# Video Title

In the filmmaking world, we often toss around this really horrible expression about killing darlings. This reportedly originated from a quote by Nobel Prize winning author William Faulkner, who is credited as saying, In writing, you must kill your darlings.
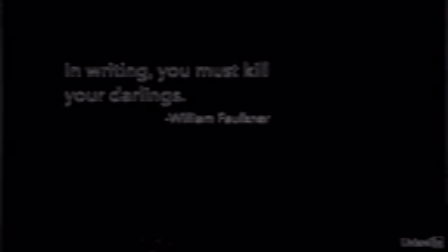(0:12)
This essentially means that you have to be willing to cut out the pieces that you love in order to tell a better story overall.
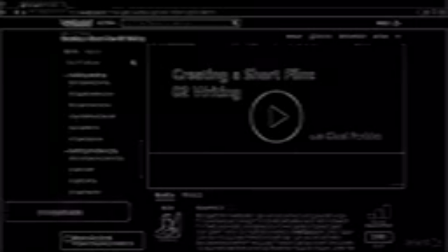(0:20)
In course number two, the course on writing, we looked in detail about this whole darling killing business. Now, it's hard to kill your darlings when you're writing, but at that stage, your darlings are just words and ideas. It's much more difficult to kill darlings as a director because often your darlings have already been filmed, and they cost money, and many people have put effort into those darlings. On the assurance, I had a good friend donate her time and her beautiful face to these shots.
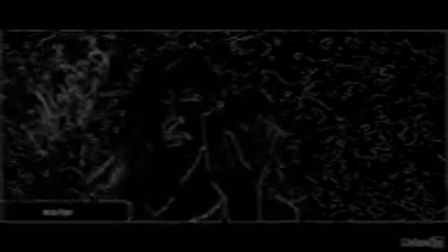(0:47)
In Seattle, these gorgeous pink cherry blossom trees only bloom for a very brief period once a year. But after reviewing the final edit of the film, this sequence just made the film more confusing. So it had to go. And along with that shot, this part of the sequence with the moldy altar.
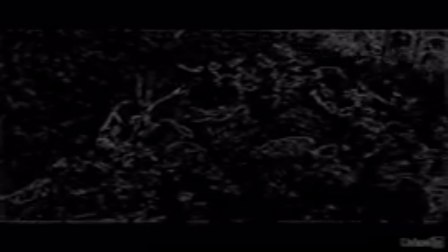(1:03)
We shot this in a friend's backyard in the rain, and we actually let mold grow on all that junk in our garage for months. It was awful. And what's worse is that I actually love this sequence. We used it to show a before and after of how the world used to be. The people were healthy and offered sacrifices to the gods, who in turn blessed them with children and abundance.
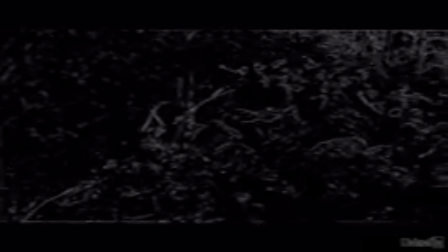(1:24)
But now, this moldy pile of offerings suggests that the people are doing their part, but the gods have turned their backs on them.
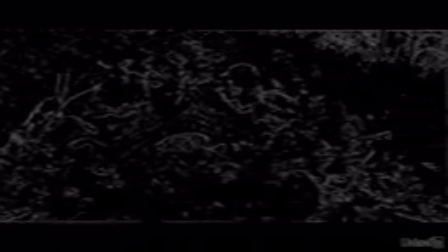(1:30)
I love that imagery and the way it's told visually in these shots. But in an eight-minute short film, these ideas distract too much from the main story and became a darling that had to be put down.
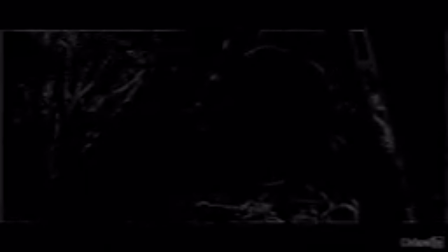(1:42)
Likewise, the original version of the film meant that we had to cut out Eva Jane's original voiceover, which is the best part of the film.
Our world is not so different from yours.
The final version of the film has a unique format in that it's narrated and told in fragmented pieces. It's probably not ideal. Even though the rough cut of the film was a lot more boring, it was a lot more clear because scenes just played out in real time. In the final version, we showed just bits and pieces and filled in the gaps with voiceover. I suppose that's less of a darling we killed and more like a hideous beast that we gave birth to, but I still think the overall story is better because of it. There's even a completed visual effects shot that I hated killing, but I felt like I should. With all of Cordea's climbing, we had these tight climbing shots, I felt it should be important to see this whole world, like an establishing shot of where the finale is going to take place. So I made this very brief shot that shows Cordea and puts in perspective how far she's come. But at the end of the day, it was the least realistic of all the visual effects shots and I just, I hate it. It took me out of the film every time I saw it, even though it's only a second or two long. It was a darling in that it really helped to establish the location in the finale, but my visual effects skills failed on this one. And that's all I could see when I saw this shot. So it had to go. And you know, amateur filmmakers aren't the only ones that have to kill their darlings.
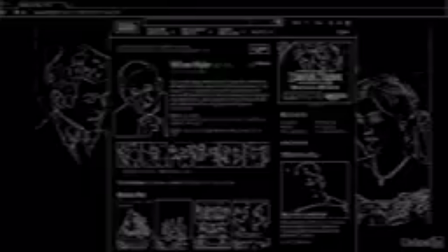(3:01)
Legendary director William Wyler, who directed Ben-Hur,
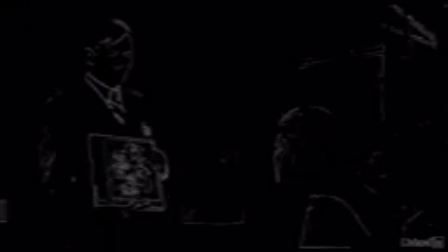(3:04)
also directed one of my favorite obscure creepy movies, The Collector, which was actually the film debut of Terrence Stamp, aka General Zod.
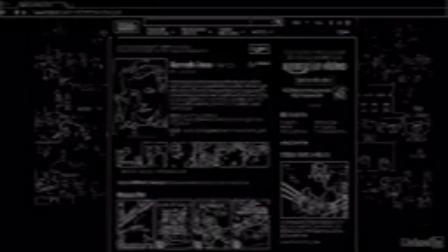(3:12)
Wyler reportedly cast Kenneth Moore in a co-starring role and ended up having to cut out the entire role in post-production. And speaking of the darlings he had to kill in The Collector, William Wyler said that it was some of the finest footage he ever shot. but he still cut it because he knew that it's worth it to tell a better story overall. Remember that the audience doesn't care how long or how difficult or how expensive a scene was to shoot. They don't care that you grew mold in your garage for months or how rare and beautiful cherry blossoms are or what a sacrifice it was for your pretty model friend to come and donate their time to get that shot. No one cares. People want a great story and in order to be a great storyteller You need to be willing to let go of whatever is getting in the way